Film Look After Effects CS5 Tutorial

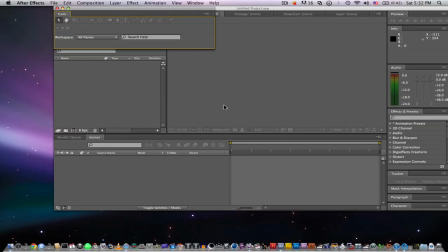0:00 Hey, what's up YouTube? Today I'm going to be showing you how to create a film look with regular digital footage. Now the film look is something that many people desire, and it's not really exactly generic.
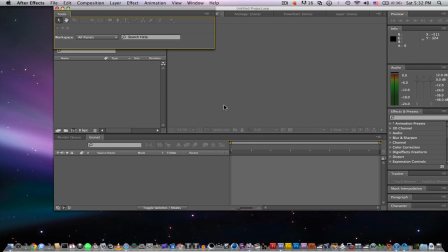0:14 It's just a general term for making your footage look professional and like something you see in the movies. Now, when you do this in any program, it's not one size fits all. I can't just tell you do this, didn't do that. It really applies to any type of footage.
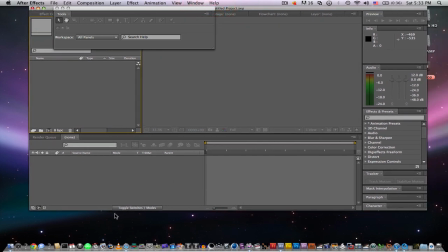0:32 So the first thing you're going to want to do is you're going to want to watch some of your favorite movies and see what kind of look you're going to replicate for your footage.
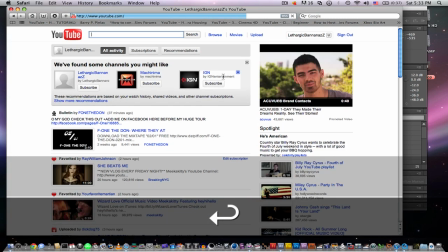0:40 Now, say if you want to replicate that kind of war flick look,
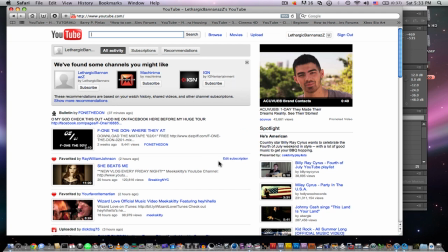0:44 which a lot of people want to do because, they love to make like action movies on YouTube.
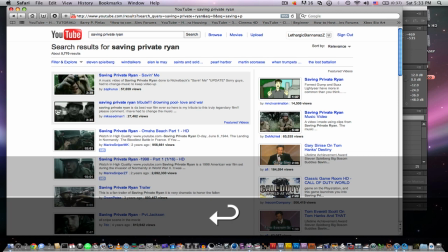0:50 I think Saving Private Ryan's a great example. So you can just watch that here.
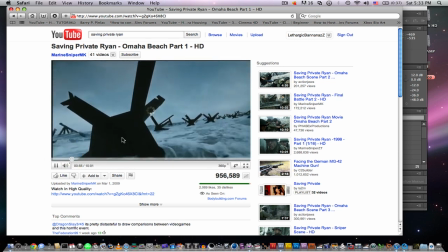1:01 So, you can see that
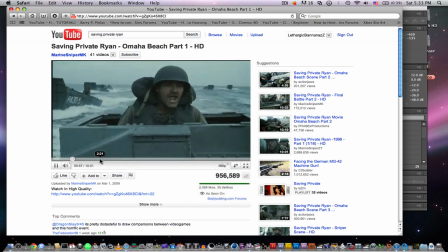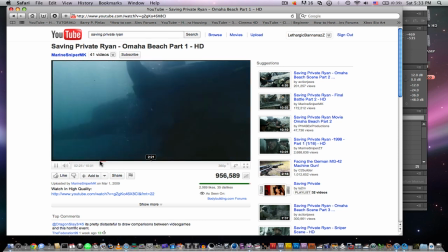1:09 this kind of style is very unique because they use a very high shutter speed and it's very shaky.
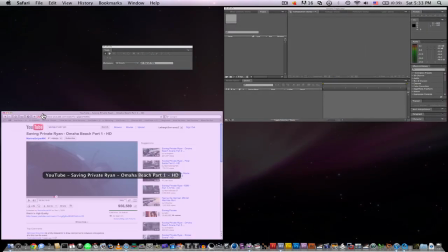1:15 So, you can start replicating that look.
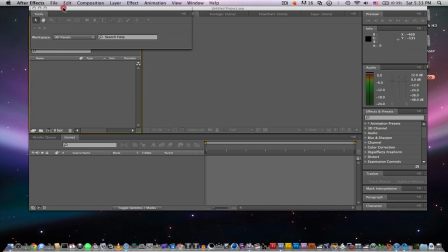1:18 So, one thing you want to know is when you film your footage, you want to give it a very shallow depth of field. Now, you can do this one of two ways. You can do it with a 35mm adapter, or you could just focus a little bit.
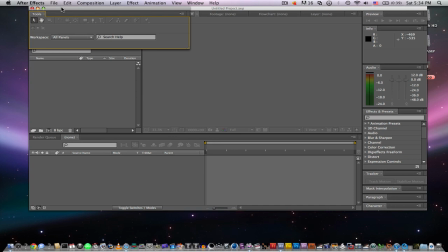1:32 I have a 35mm adapter, but they're kind of expensive, so, you may as well just try to do it yourself. Or you could do it in post-production, by, creating two layers, duplicating them, and then, setting the top one to,
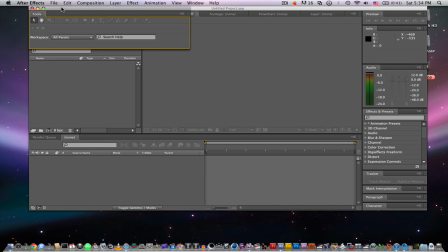1:49 lens blur, then drawing a mask around your first, subject that you want to not blur out, and then just rotoscope it. But, yeah. So now we're actually going to be getting into creating those color-corrected looks. So you want to create a new composition, and if you don't know how to do this, you should watch my other tutorial.
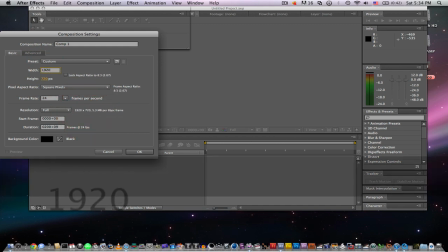And one thing, if you want to also make it look like film, shoot in 24 frames per second.
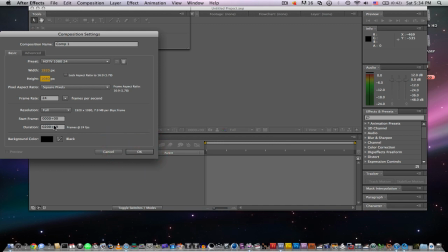2:19 Shoot in 24p, because otherwise it doesn't look like film.
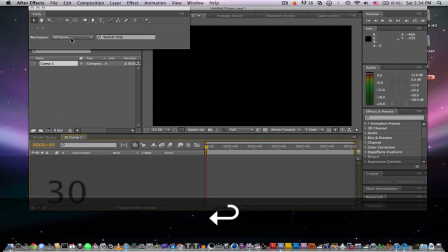2:23 Or it'll look like... it won't look like film, because 24p is what film is shot in.
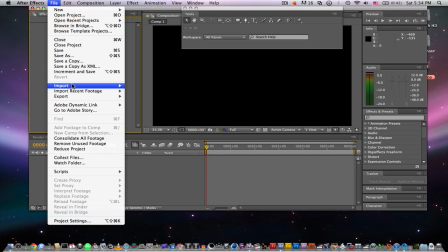2:28 So, import our footage here.
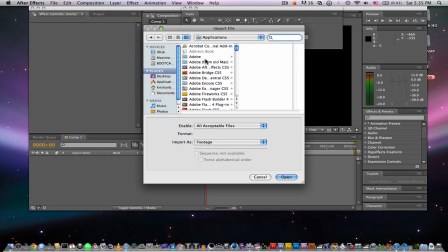2:33 And, let me just get my camera on, because I'm using the HFS 100 just to show you that, you can do this on a rather, not a film camera. Because, film cameras are $25,000, or, actually more than that.
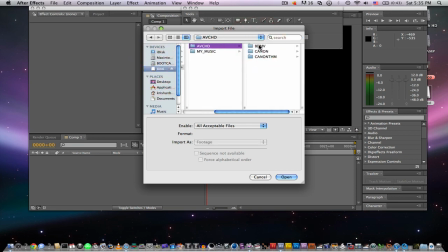2:51 Like, the Red is 25, that's a lot. So here we go, and I will just find my footage. All right, so I have my footage here.
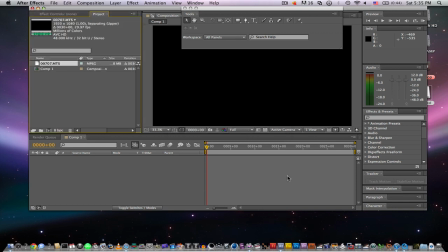3:05 It's gonna take a second to import, and we'll just drag this down here.
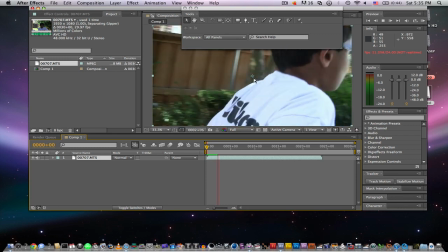3:14 And we have my footage right there. So as you can see, I just did a shot of my brother kind of walking,
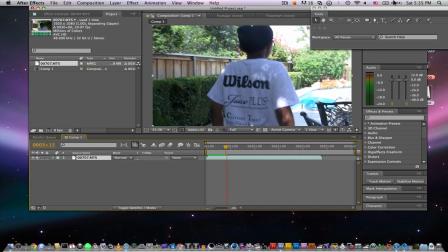3:21 and I really kind of wanted to replicate that Saving Private Ryan look.
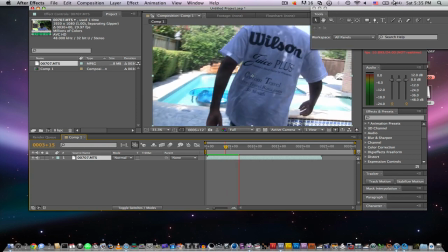3:27 I didn't really use the focusing knob because it was really hot outside. It's 113 degrees.
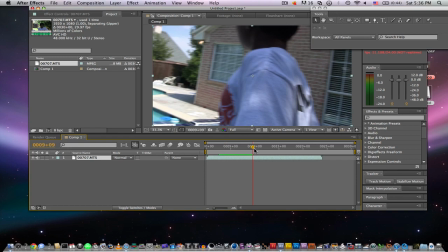3:31 But, as like I said, a lot of the color correction is done in post-production.
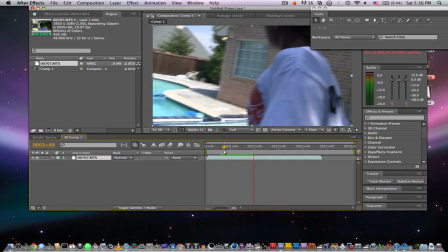3:37 So, I shot this at 1/250 of a shutter speed. So it gives it more of that choppy style of a look.
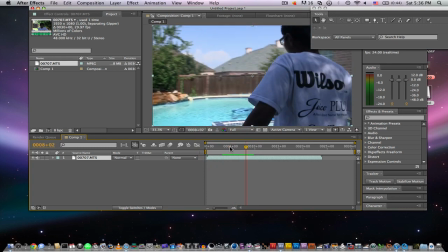3:44 So there we go.
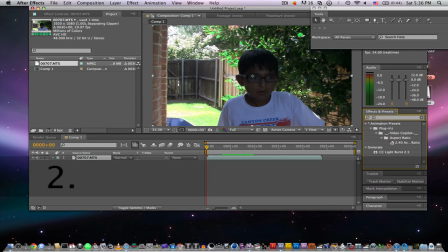3:45 So the first main thing you see in films is a 2.4 aspect ratio, or those black bars you see.
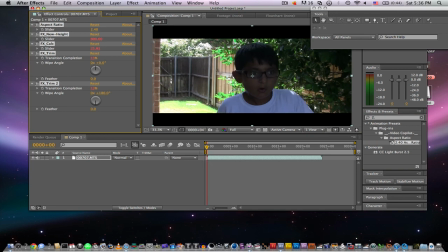3:53 But, the aspect ratio makes it look way more like film. And so now that really looks pretty good. This looks pretty good. You see it in pretty much all movies, in their original state.